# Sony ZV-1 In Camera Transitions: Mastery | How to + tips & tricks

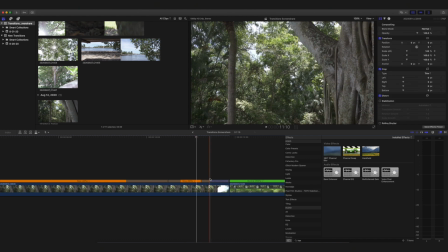[17:03]
Doesn't have to be perfect, but I want that whip left to have more of a natural feel. If I'm slowing it down to 80%, you might be able to tell. So this is what it'll look like.
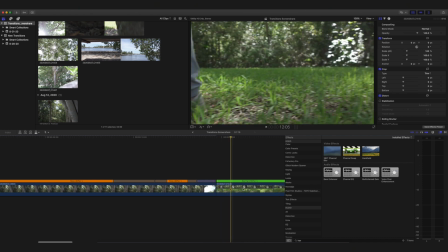[17:12]
And so now we want to drop into this shoe clip right as it's panning left.
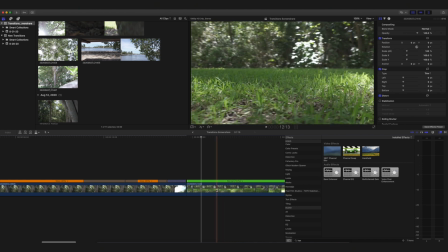[17:18]
So in this case, I'd say right about there.
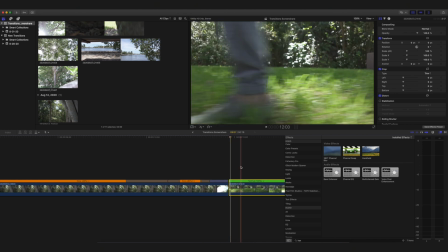[17:23]
So I'm gonna go ahead and option left bracket to trim it up. Then I'm going to bring it forward to say maybe right here.
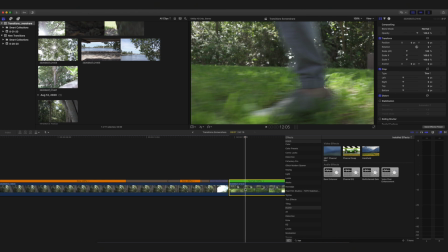[17:31]
And this is all subjective. You can do it however you want. I'm just doing it how I can remember best I did it, and also what looks the best in my opinion.
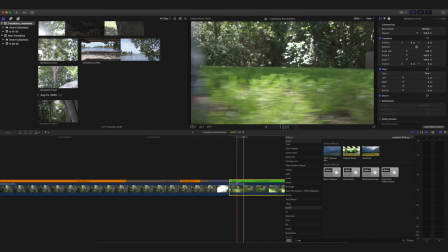[17:39]
Go ahead and press Shift B. I'm gonna bring it down.
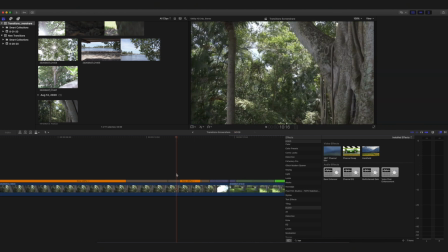[17:45]
Let's speed it up to 400%. So this is what it looks like. I think that looks pretty good.
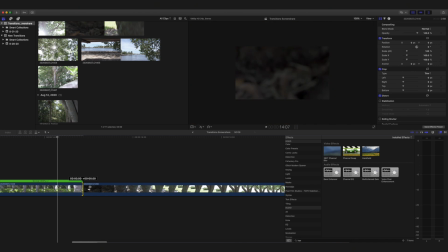[17:51]
Now for this clip, I was supposed to hit the camera lens with my pant leg, but unfortunately I missed it.
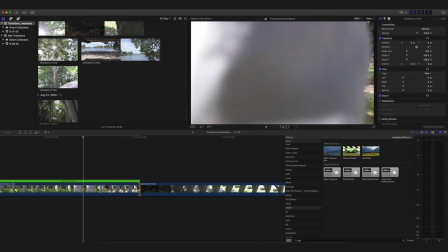[17:58]
I was never really good at soccer. So what I'm gonna do is I'm just gonna trim it where I need it to, right about there.
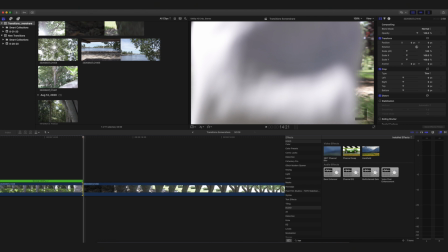[18:06]
That's supposed to fill the frame. But if you look at the difference between this frame and this frame, which is the bark of the tree, completely different.
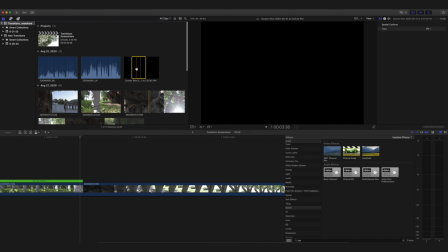[18:15]
So one of the most used tricks that I have that I use in Final Cut Pro all the time is I'll take a screenshot of a black background or a white background,
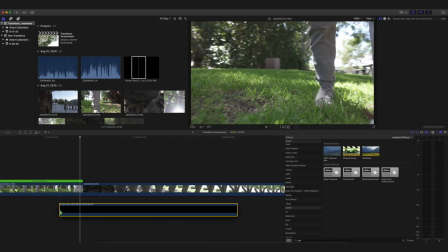[18:24]
and then I'll take it, I'll drag it in to wherever I need it.
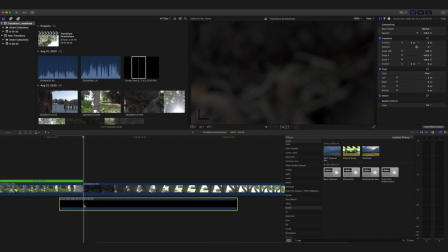[18:29]
I hit Option right bracket.
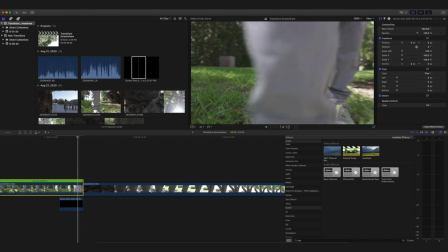[18:33]
I'll drag my playhead over maybe say 3 frames, click on the clip, come up to opacity,
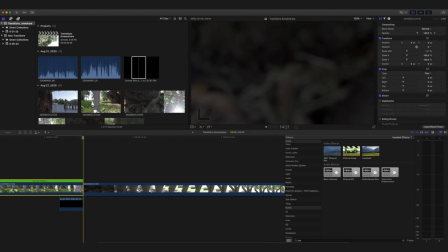[18:41]
click a keyframe on it, bring the clip to the end, and then I'll bring it down to where
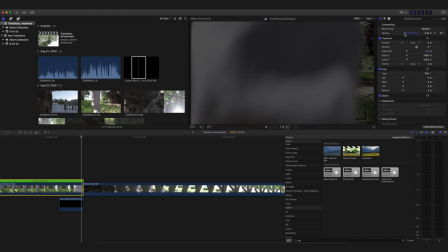[18:48]
it starts to match the bark, which I'd say right about there is pretty good to make it look like my pant leg did hit it.
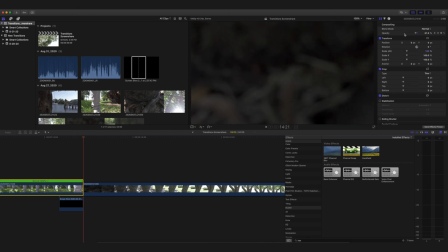[18:57]
So it would look like this. There we go. So now we need to get this bark right. So we're going to move the playhead until we start to see movement right about there.
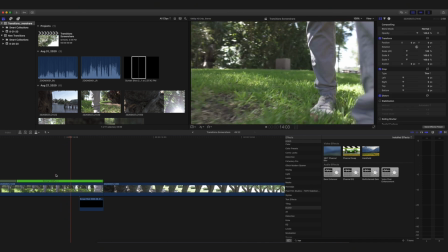[19:12]
So this is what they look like back to back. Okay, perfect.
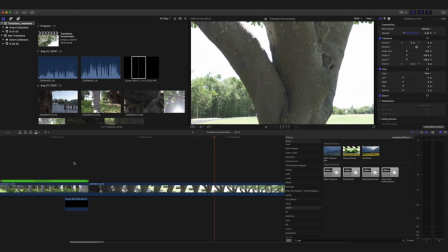[19:18]
The first thing that I noticed with this tree shot is it just seems like it's too long.
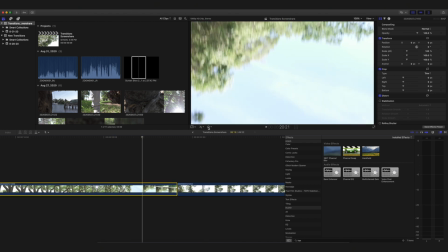[19:23]
So we want to speed it up. So I'm just going to click on the entire clip, speed it up 2 times.
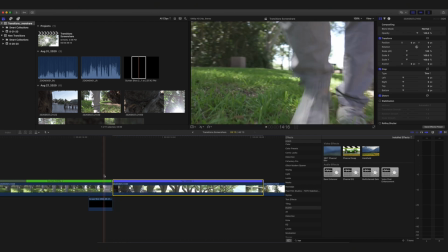[19:29]
So it's at 200%. Then once we start getting to the place where we were exposed for and also focused on, which is kind of like the fork in the tree or the branches looking through the clouds, that's when we'll slow it back down.
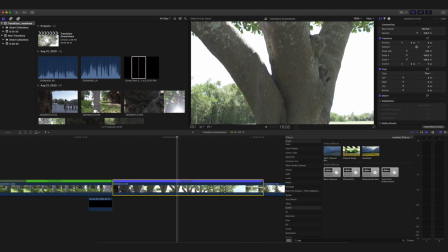[19:42]
So right about there I think is about good. I'll go ahead and press Shift B. I'm gonna go ahead and click normal. So now we're a little fast on the first portion of it, and then it starts to slow down to normal.
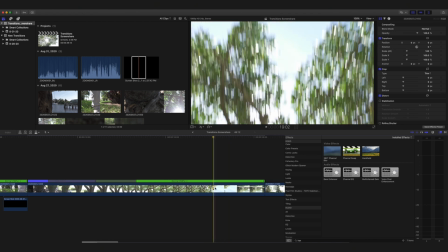[19:59]
And then I'm going to trim it up right as we see most of the sky.
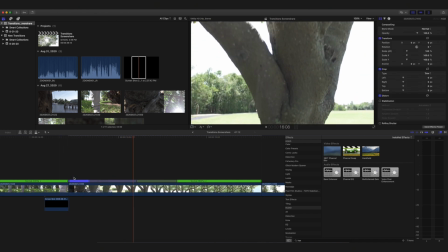[20:04]
So right there. So now that we've sped it up, I am noticing that it's a little bit more shaky than I'd like it to be, and even this normal portion is a little shaky.
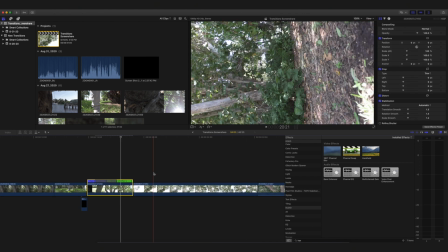[20:12]
So in this case, we're going to use the stabilization. on stabilization, and it definitely punches in, but it's okay.
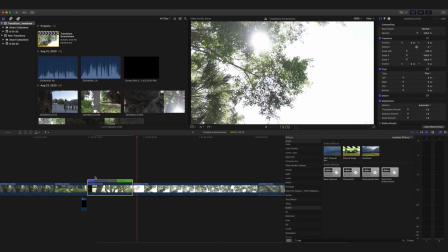[20:19]
It's somewhat artistic. We still see the sun shining through the tree and then right up to the branches.
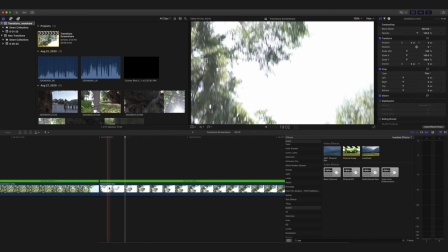[20:25]
So I'm going to come to maybe say right about here.
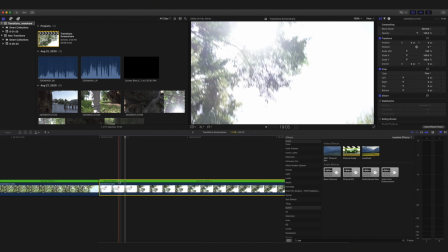[20:29]
I'm gonna go ahead and Shift B to give it a speed ramp 4 times.
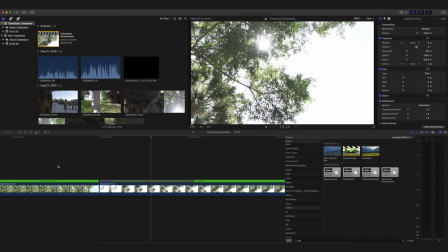[20:35]
Let's see what that looks like. There we go. All right, so that's looking pretty good.
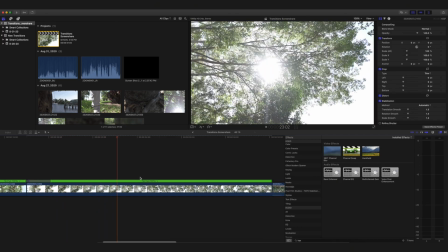[20:40]
We got those 2 clips matched up well. I don't think I'm gonna speed up or slow down this shot.
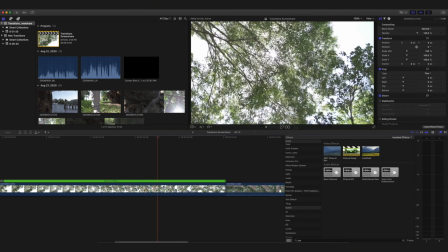[20:46]
As soon as it starts to spin right there, I'm going to speed it up by 2000.
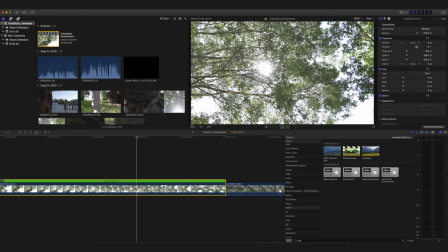[20:52]
So using the arrow key, find that frame right there. I'm gonna Shift B, speed it up by 2000%.